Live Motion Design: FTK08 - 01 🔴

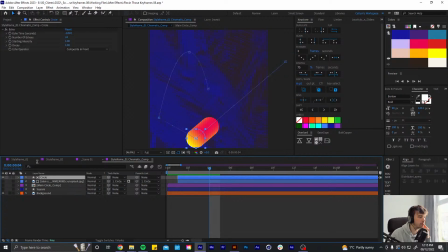54:20 Okay. I'm just going to turn the texture off for now. Just focus on this circle motion.
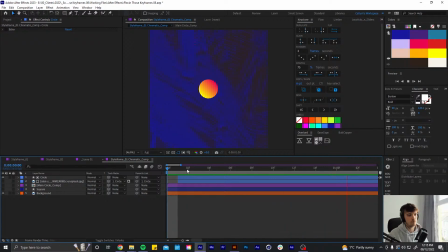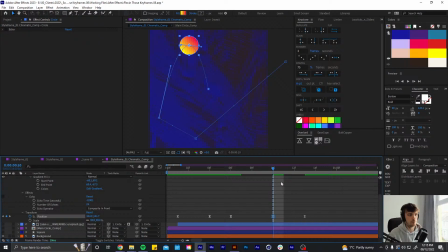54:41 Okay. I kind of want this to come up even higher and have more of like a something like this, maybe.
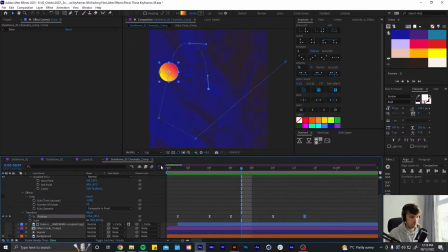55:00 Yep. And then
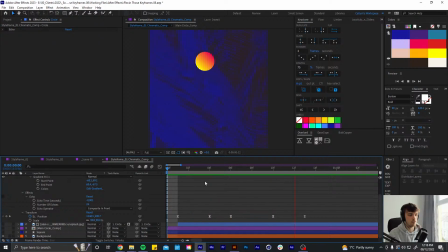it's kind of looking good. Kind of works. Kind of like that.
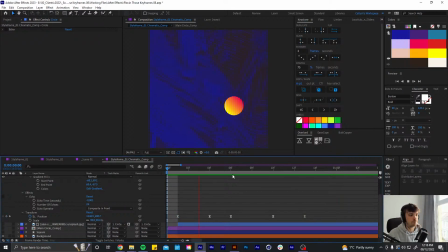And I want to do some stuff with like scale as well, so maybe
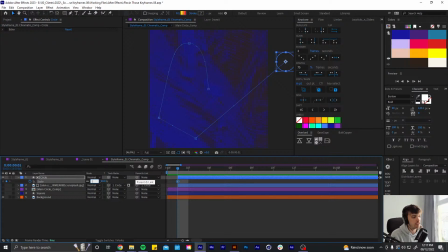55:49 we start it out like much bigger so it feels like it's coming from like closer to the camera, and then we're like scaling down to what we were. That kind of feels cool.
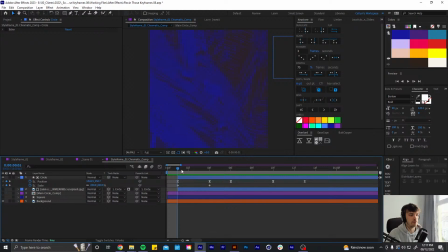56:08 It's like got a bit of depth to it. And then at this point we could maybe be getting bigger again, scaling it up.
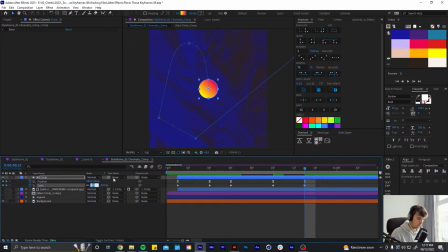56:22 And then we're coming back down. Maybe like we scale it down even more here. Is that in the center? Yeah. So then when it's scaling back up to the circle, it's like,
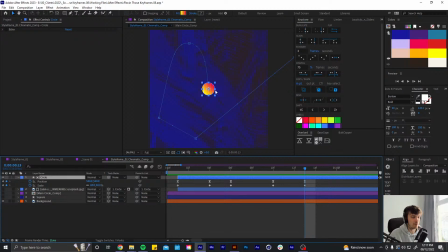56:40 it's got like more of a distance to scale back up, so it's like more impactful. It kind of feels good. Put some easing on that scale as well.
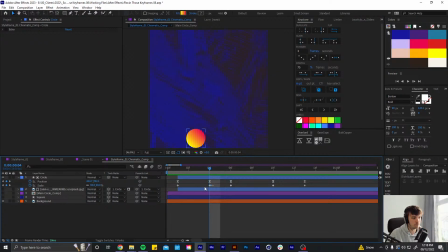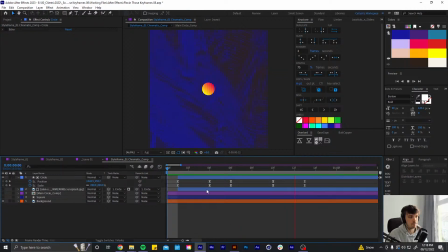Yep. And then the same sort of easing here where we're like scaling up quite quickly and then we're lingering a bit.
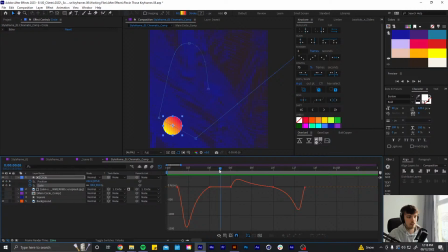57:36 And then, yeah. It feels like it needs to be in the air longer here. Yeah, that feels better.
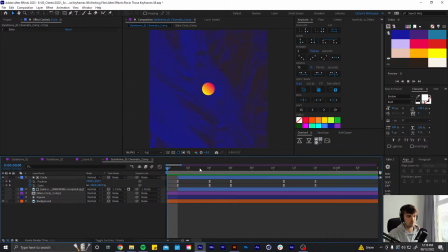Cool. Okay, let's get the square in behind it as well. I've done the square smaller in my storyboard.
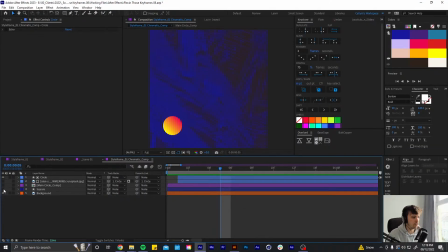58:14 So yeah, gonna have that smaller following behind, and we can add some like rotation.
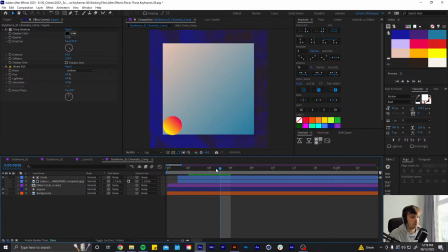58:19 I'm gonna add some rotation to the circle as well, but I'll do that once the square is animating as well.
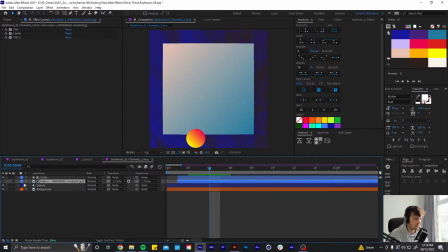58:27 Let's get rid of this and name these layers. Let's call this circle texture.
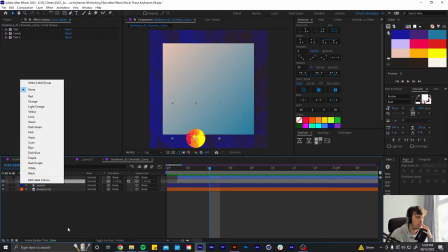58:47 Stuff that I don't really need to like touch much in my projects, I just like change to this non-color.
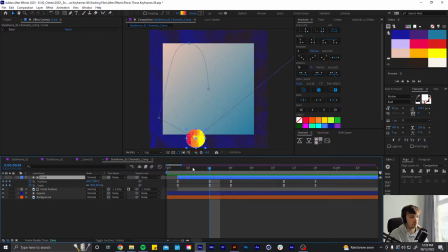58:55 So like here I know that my keyframes are going to be on this circle layer. Cool.
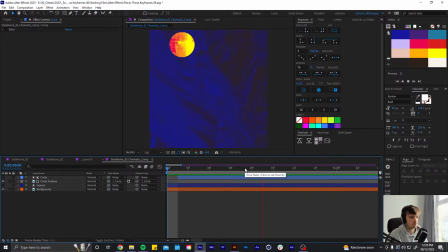Yeah, every time I can fiddle with this motion for days.
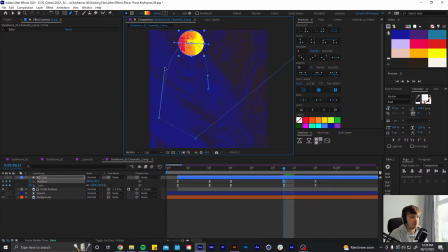59:25 Every time I look at it again, I'm like, oh, could change that a little bit. Maybe I bring the scale back a bit because it kind of like feels like looks weird if it's still scaling up here.
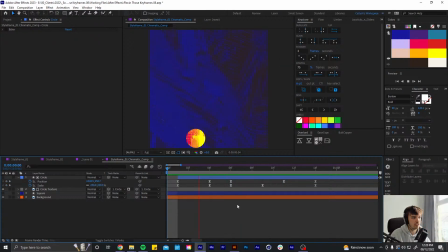59:42 I want it to like already, yeah. And ease this out this way a bit more, so
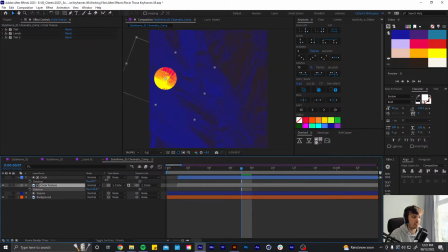59:59 yeah, definitely, yeah. Yeah, I will get to that, but yeah, definitely like add some rotation to the texture, make it look like it's spinning and stuff. Hey guys, how do I pronounce your name? Is it Ayub?
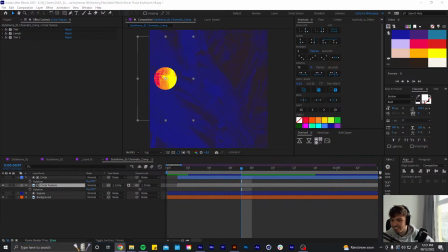60:16 I'm probably butchering that, I'm so sorry. Ayub Boyzid. I'm so sorry, that's such a terrible pronunciation. But yeah, hey, thanks for watching.
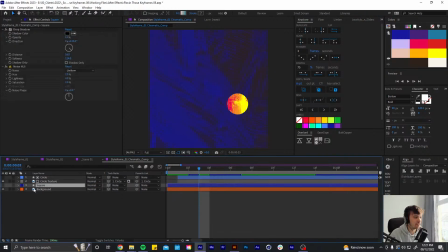60:30 Yeah, so yeah, I will rotate this texture. But yeah, let's get the square moving behind it as well.
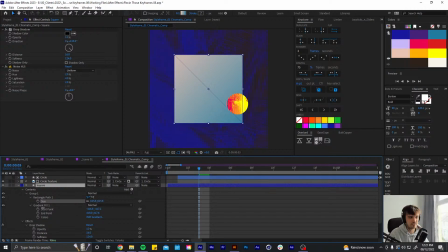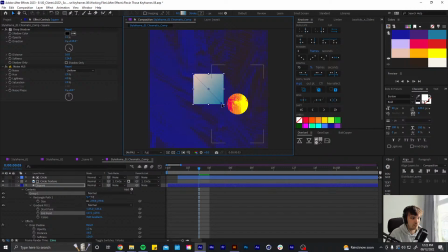60:45 Bring in our gradient points. Kind of thinking the circle needs to be a little bit bigger because the square feels, I want the square to be smaller, but it feels too small, maybe.
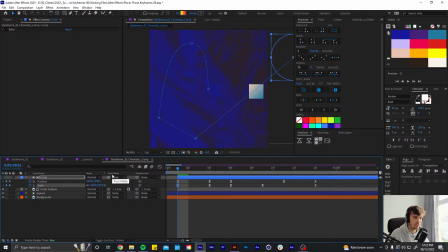61:04 Maybe if let's go bigger here, and then maybe do this at like 96.
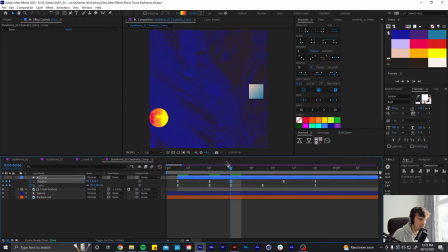61:22 And then make sure these are still touching the edge now that I've changed the scale. It's the only thing with this, if I want to like change anything, I'm gonna have to like go back through and make sure it's all
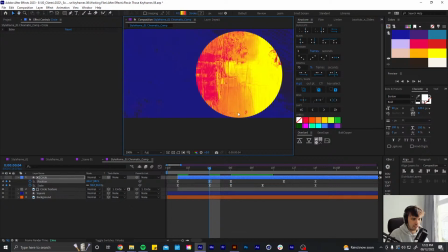61:40 touching the edge correctly.
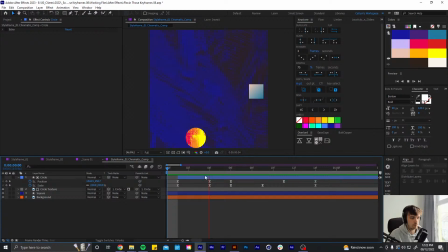Maybe here it comes down to like 88
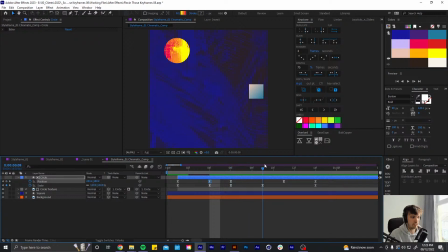61:58 and then gets a little bit bigger and then even bigger and then yeah.
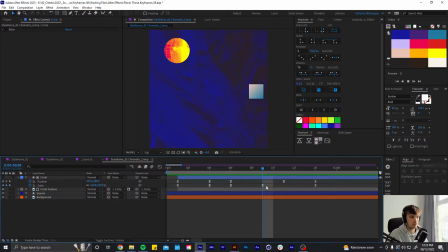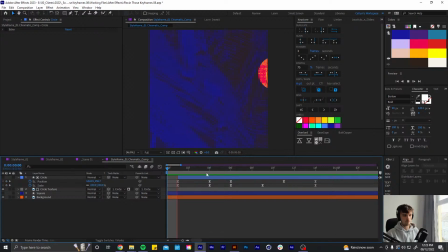Cool, okay.